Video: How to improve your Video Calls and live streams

Hey guys, my name is Sid. Welcome to another video. Today I'm going to be talking about a few tips that you can improve your video calls and your live streams. From the basic tips all the way up to the pro tips if you want to have a really amazing professional looking video live stream. So the first thing, the most important thing is probably lighting. Now, I see so many people with backlit videos.
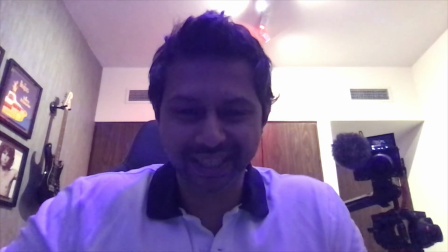(0:23)
So this is what you typically see in a video conference call.
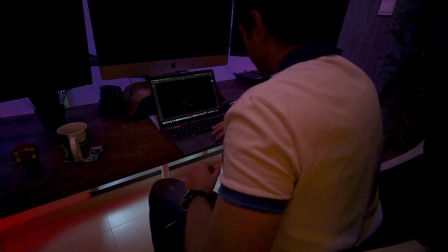(0:26)
The laptop is down, it's facing up my nose, and it's not a very pleasant look, and you can see all the lights are behind me.
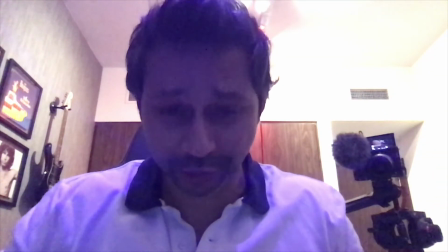(0:34)
So we're going to change this up a little bit and I'll show you how much of an improvement lighting can make.
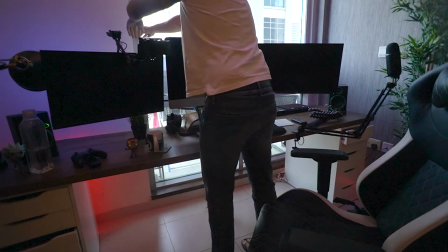(0:37)
Try and keep your camera or your computer pointing away from the light source because that's going to make a massive difference.
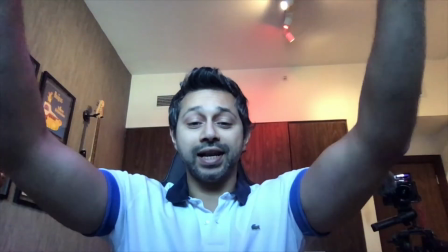(0:43)
So this is me being lit from the front and this is me being lit from the back. So you can see there's already a massive change in the way it looks. The second thing I would say about lighting is make sure that your lighting's not coming from the top.
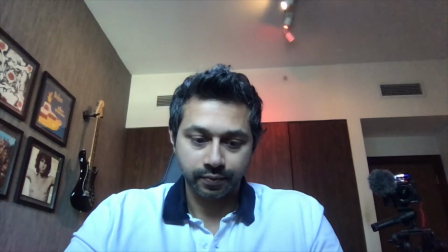(0:57)
So if you have ceiling lights, put those off because you're going to get weird circles under your eyes, under your nose. The shadow from the light coming from the top is going to look really weird. So make sure that your lighting source is in front of you. Open a window if you can, use a lamp or something that's going to make the light come from in front of you instead of from above you, because that will really change the way it looks. The second thing I would say is the angle of the video.
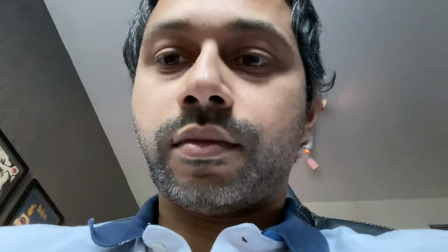(1:24)
You don't want to be too close to the camera and you don't want the angle of your video coming from the bottom up. In fact, it's slightly preferable if it's coming from the top down, like in this shot. It's coming slightly from the top. It's a bit more flattering for you because people aren't looking up your nose. See a little bit more definition in your face if it's coming from the top.
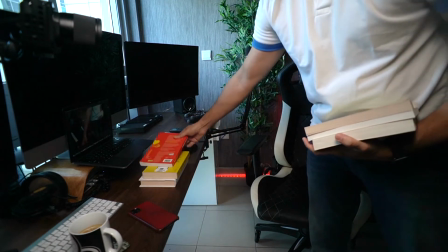(1:44)
Now, I know it's a little bit hard to do with a laptop, but what you could do is put your laptop at least at eye level.
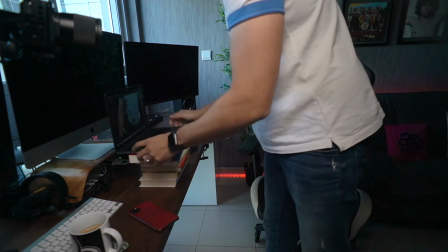(1:51)
So you can stack it up on some books or something so that the camera is coming at your eye level at least.
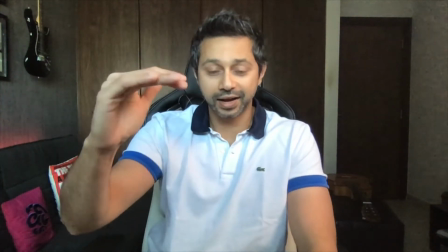(1:57)
This is what it looks like at eye height, where the webcam is right around my eye level.
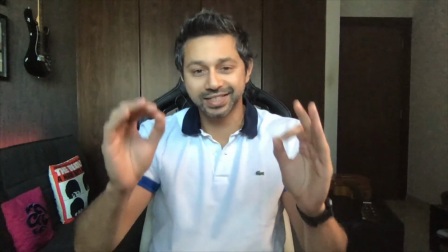(2:02)
In fact, I think it could be a little bit higher, but this looks so much better than what we had to begin with.
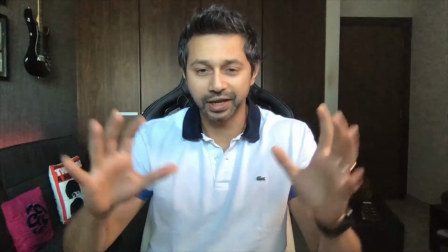(2:08)
You might want to be a little bit careful about what you're showing in the background.
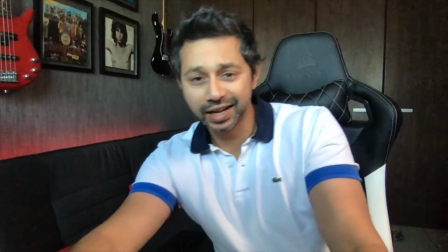(2:11)
Now, this is a decent background, but I think if I just tilt it a little bit this way, it looks a bit nicer because the background looks a bit nicer.
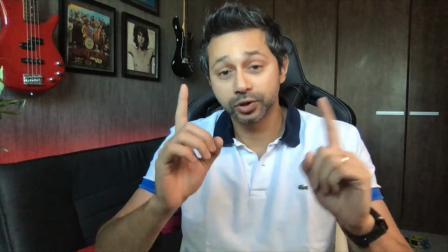(2:20)
It doesn't look like I'm sitting at home. So the height and the lighting make a massive difference. Second thing you might not realize is that your phone probably has a much better camera than your laptop. You can use that phone camera for your live streams, but most of the time the problem is that your phone is handheld and it's shaking around a lot. So that's not a good thing. I would advise investing in something simple like this. This is a Joby Gorilla Pod. You can open it up, put it on pretty much any surface. So you can also have this ball head, which you can just loosen up, turn around, and you should be able to mount your phone on here and keep it pretty stable. Another thing that happens is your hand starts to get tired after a while. You see that your video calls start here and then you slowly start going down over here, which is a pretty horrible angle.
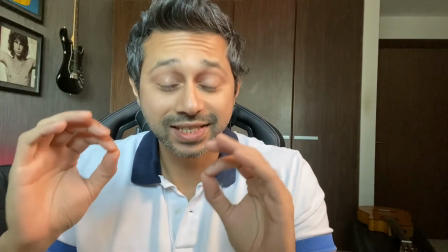(3:07)
So this thing pretty much alleviates any of that. Now, this is the sound and the video quality coming out of the iPhone 11 Pro Max.
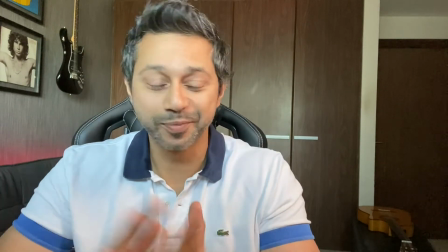(3:15)
And you can see it's a vast improvement over any laptop webcam.
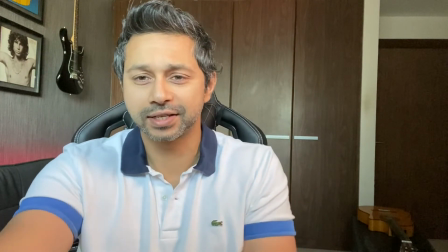(3:21)
And the reason for that is, let me just change the angle up over here.
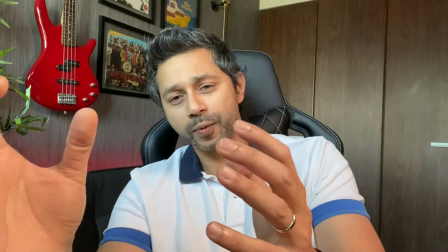(3:24)
This also makes it a lot simpler to work with because having this Gorilla Pod over here is very flexible.
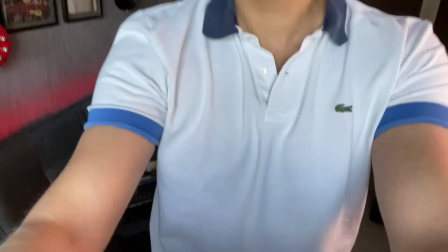(3:31)
I could keep it on top of my computer as well over here to give me a slightly different angle if I wanted.
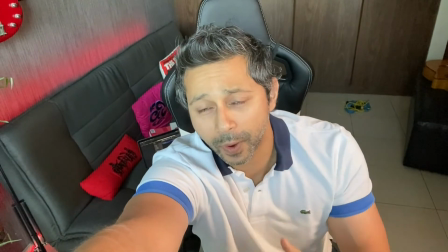(3:37)
So say I wanted a top-down view, I could do that. There's a lot more light coming in this way.
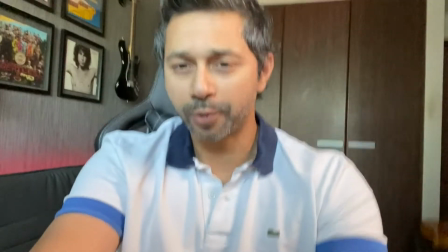(3:42)
But you know, this Gorilla Pod definitely gives you a lot of flexibility to work with.
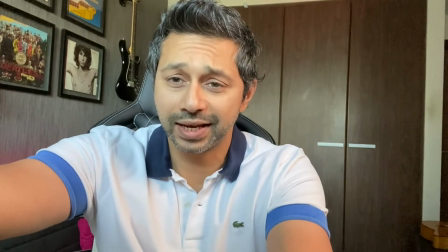(3:47)
You get a nice stable image as well. You can adjust the angle. If you want a vertical angle, you can do vertical as well.
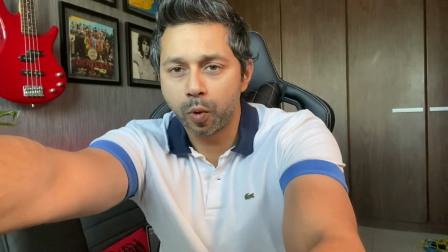(3:54)
Now, in terms of framing, you probably want to have something like this,
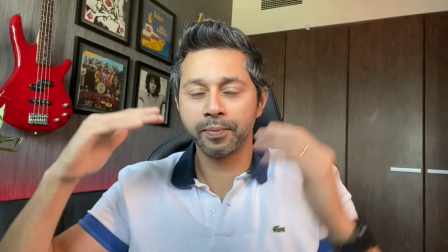(3:59)
where you're not touching the top of the frame, but you take as much of the frame as possible.
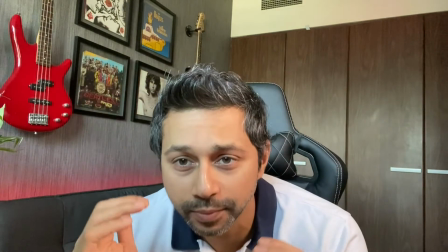(4:05)
You don't want to be down here.